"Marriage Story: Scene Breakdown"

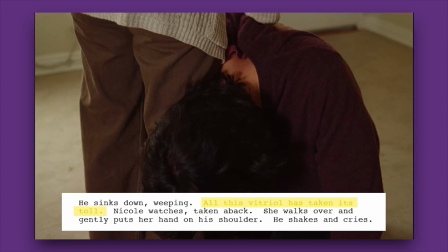[12:22]
There's still deep caring there, but both the reader and the couple themselves now knows that they will never get back together.
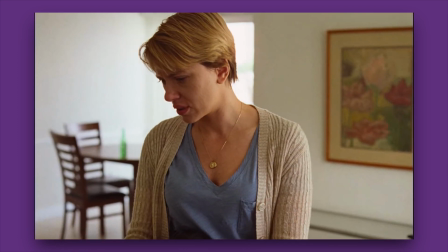[12:29]
I think the reason Charlie breaks down here is because he's finally accepted that.
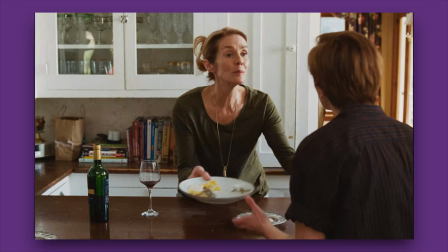[12:33]
This whole time Nicole was pushing for the divorce and having to convince her family that it was real this time.
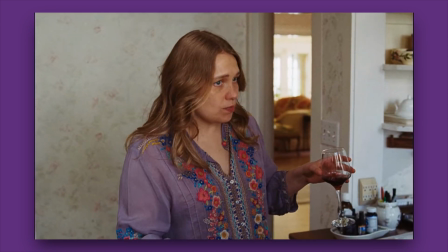[12:39]
Charlie, on the other hand, was always saying that they would sort out the separation themselves.
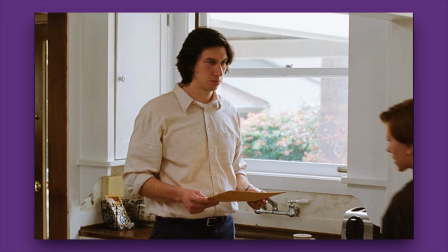[12:43]
And maybe he hung on to the hope that in doing so they'd get back together, as they had done numerous times before, at least according to the other actors in their theatre.
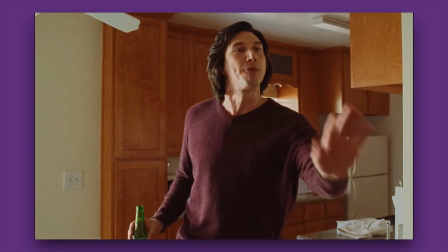[12:52]
This argument scene has so much going for it. It pays off all the emotional setup of the film in a way that is both blunt in terms of verbal and physical expression,
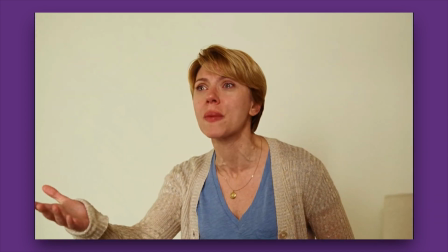[13:01]
but also subtle in how it alludes to the wounds in their relationship. It's also got a great hook for the viewer.
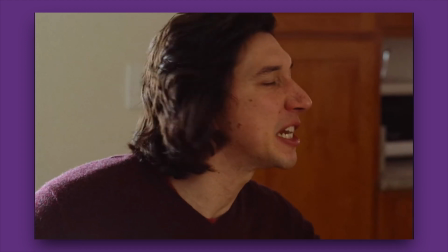[13:07]
Who do you side with? When I first watched the film, I was totally with Charlie, and then reading through the script, I felt more on Nicole's side.
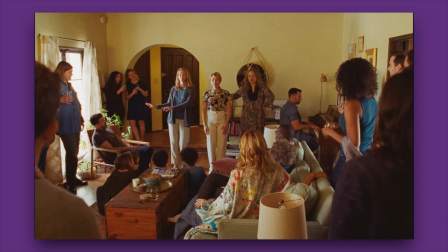[13:15]
After breaking the script down though, I don't even want to take sides.
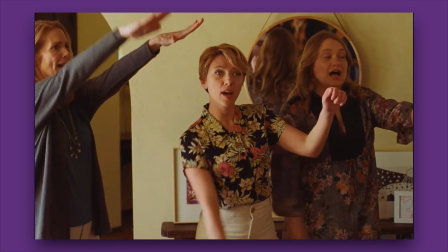[13:18]
I feel sorry for Nicole, a girl who wants so badly to express herself but couldn't find the will to assert what she wanted.
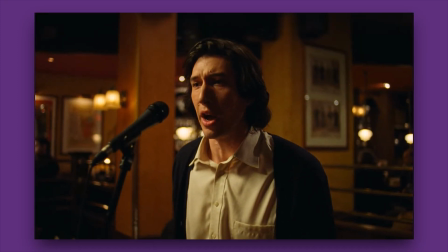[13:25]
I feel sorry for Charlie, a guy who tries so hard to control his life and takes every failing so personally.
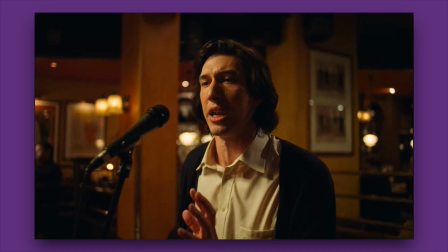[13:32]
But that's kind of the point. It's not about winning or losing.
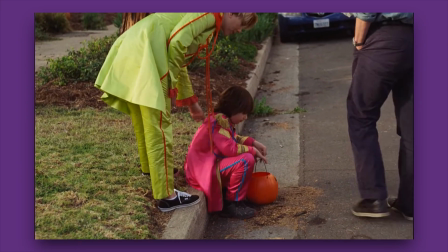[13:35]
It's about a couple realizing the effect their faults had on their relationship and reconciling their differences for their kids' sake.
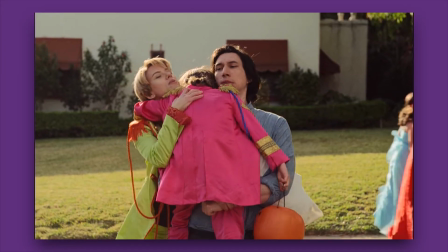[13:42]
It's not about them falling apart, it's about remembering why they were together. After all, it's not divorce story, it's marriage story.
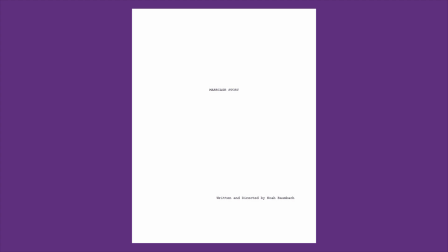[13:50]
All of this thematic and character development is served by the technical skills of the dialogue.
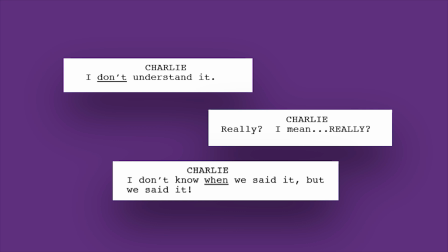[13:56]
Typographical emphasis guides the reader through how key lines are delivered to explain where the character's priorities and sensitivities lie.
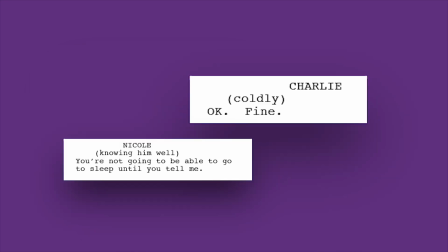[14:04]
Riley's help to clarify meanings and roll actions into the dialogue to maintain the conversational flow.
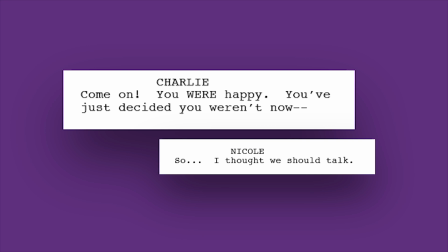[14:10]
Ellipses and end dashes are used liberally to show how Charlie and Nicole cut one another off or hesitate to speak their true feelings.
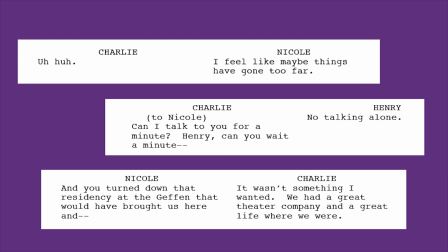[14:18]
Dual dialogue is used extensively both to exemplify the couple's conflicting opinions, but also to demonstrate the pace of the scene.
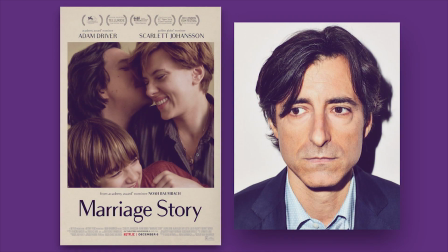[14:26]
Baumbach's technical skill allows the realism of a divorcing couple's argument to hit us with its full force.
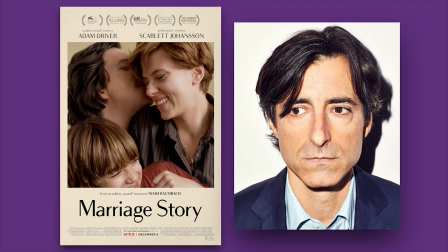[14:32]
We should aim to craft our own scenes with this level of emotional vision and technical execution. Good writing and good luck.